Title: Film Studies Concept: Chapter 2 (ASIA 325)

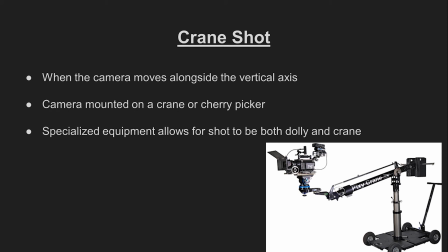(4:20)
Specialized equipment has been invented that allows the camera to move vertically and horizontally at the same time. So don't be startled when you see a shot that both tracks and cranes. But handheld shots are on the opposite end of the spectrum.
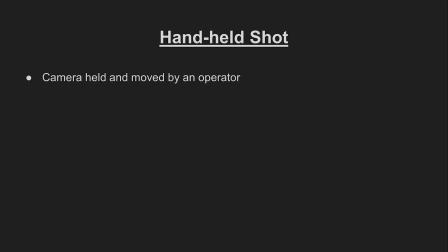(4:33)
As the name might suggest, handheld shot is recorded when the camera is being held by an operator as it moves through space. The resulting footage can appear shaky and disorienting.
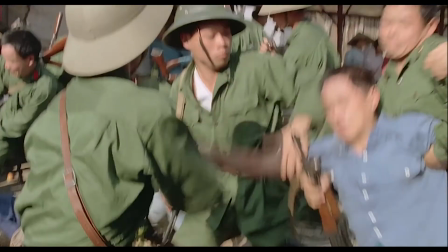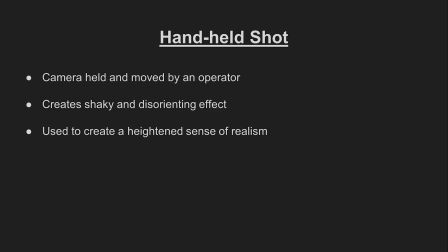(4:52)
Handheld shots are often used to create a heightened sense of realism, as it suggests a lack of intervention between camera and subject.
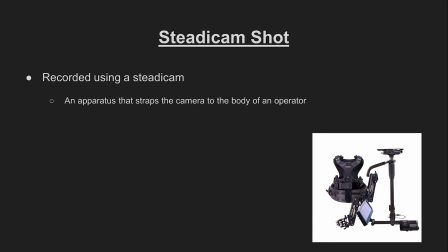(5:00)
Steadicam shots are recorded using a Steadicam, a fairly new invention in the world of film. They allow for the recording of incredibly smooth-looking shots while the camera is strapped to the body of an operator.
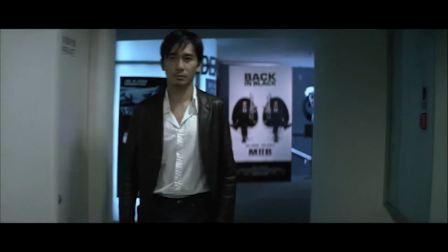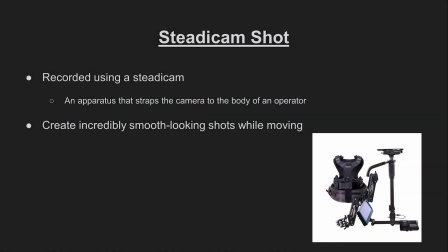(5:21)
While Steadicam shots are fundamentally similar to handheld shots, both requiring an operator to physically move with the camera, the effect they create could not be more different.
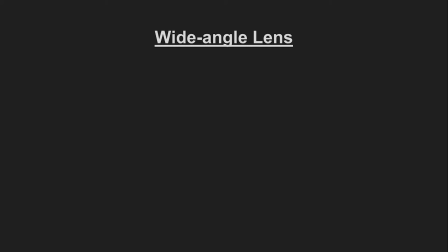(5:31)
Let's take a second to briefly discuss lenses and the effects they can have on the camera's vision. A wide-angle lens allows for a wider horizontal view of the image when compared to other lenses. In return, objects in the distance appear smaller as the distance between objects in the foreground and background is exaggerated.
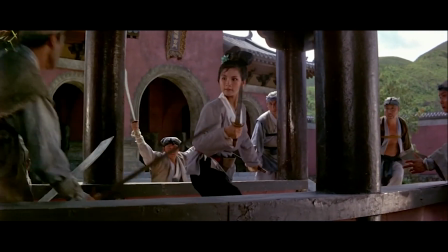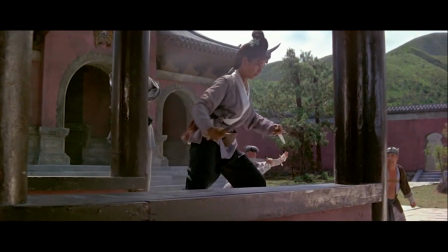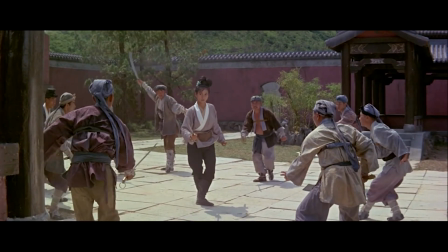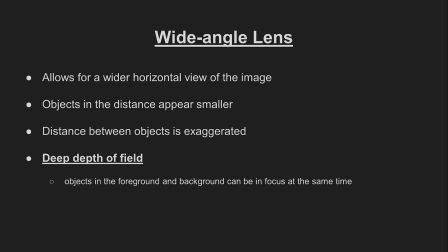(6:06)
Another feature of the wide-angle lens is its deep depth of field, meaning that objects in the foreground and background can be in focus at the same time.
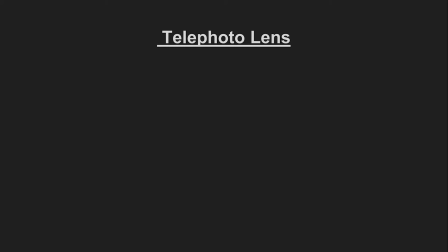(6:16)
A telephoto lens, on the other hand, makes distant objects appear larger, like a telescope. As a result, the horizontal view of the image is more narrow, opposite of the wide-angle lens. The distance between foreground and background is diminished, and the entire image looks kind of smushed together.
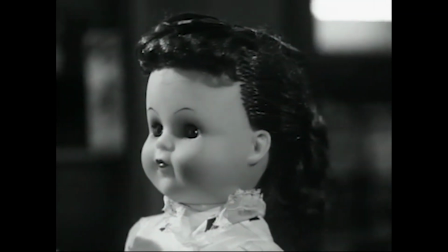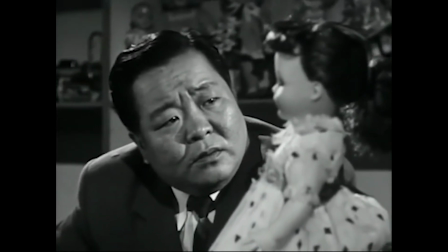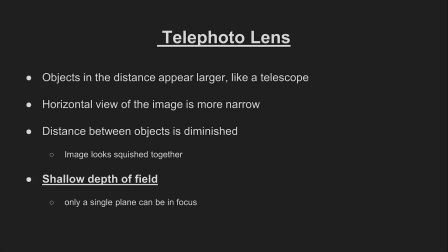(6:45)
Another feature of the telephoto lens is its shallow depth of field, meaning that only a single plane can be in focus at any given time.
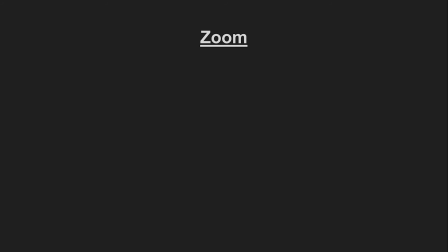(6:54)
Zoom is a little bit tricky to classify, as it's not technically camera movement. The illusion of movement is created through the use of zoom lenses, rather than physical movement. A zoom lens allows for the shot to go from wide angle to telephoto, and the perception to go from far to near.
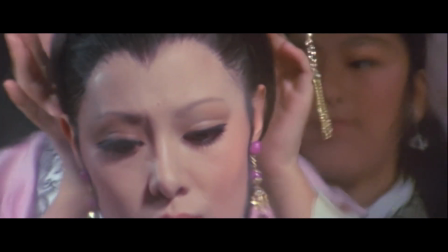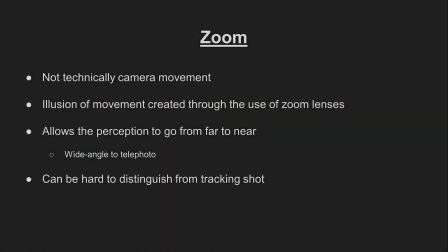(7:20)
Sometimes it can be difficult to distinguish between a tracking shot and a zoom shot. One way to mitigate this is to look at any changes in depth of field we mentioned earlier.
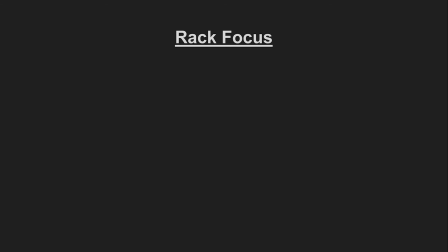(7:30)
Another way in which film can change our perception without camera movement or editing is a technique called rack focus. During a rack focus shot, the focus shifts from one object to another. This technique can only be done with a lens with shallow depths of field,
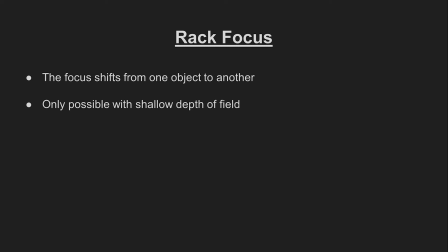(7:50)
as only those lenses have a blurring effect on objects not in focus. Now that we have examined the how of camera movement, let's take a quick look at the why. This is what we call camera movement motivation, and it is divided into two different kinds.
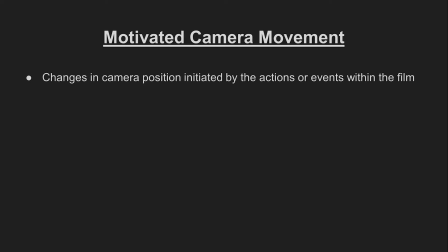(8:07)
Motivated camera movement refers to changes in camera position initiated by actions or events within the film world.
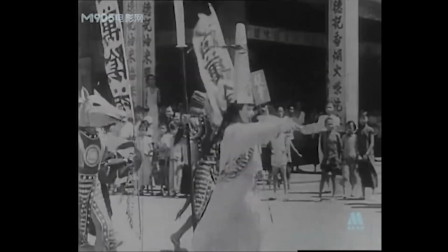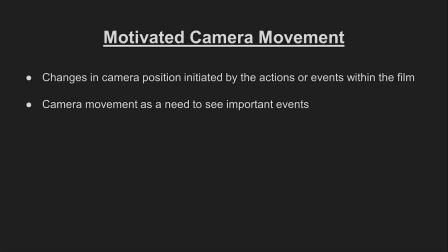(8:21)
If the camera moves in an attempt to keep things in view, the movement can be considered motivated.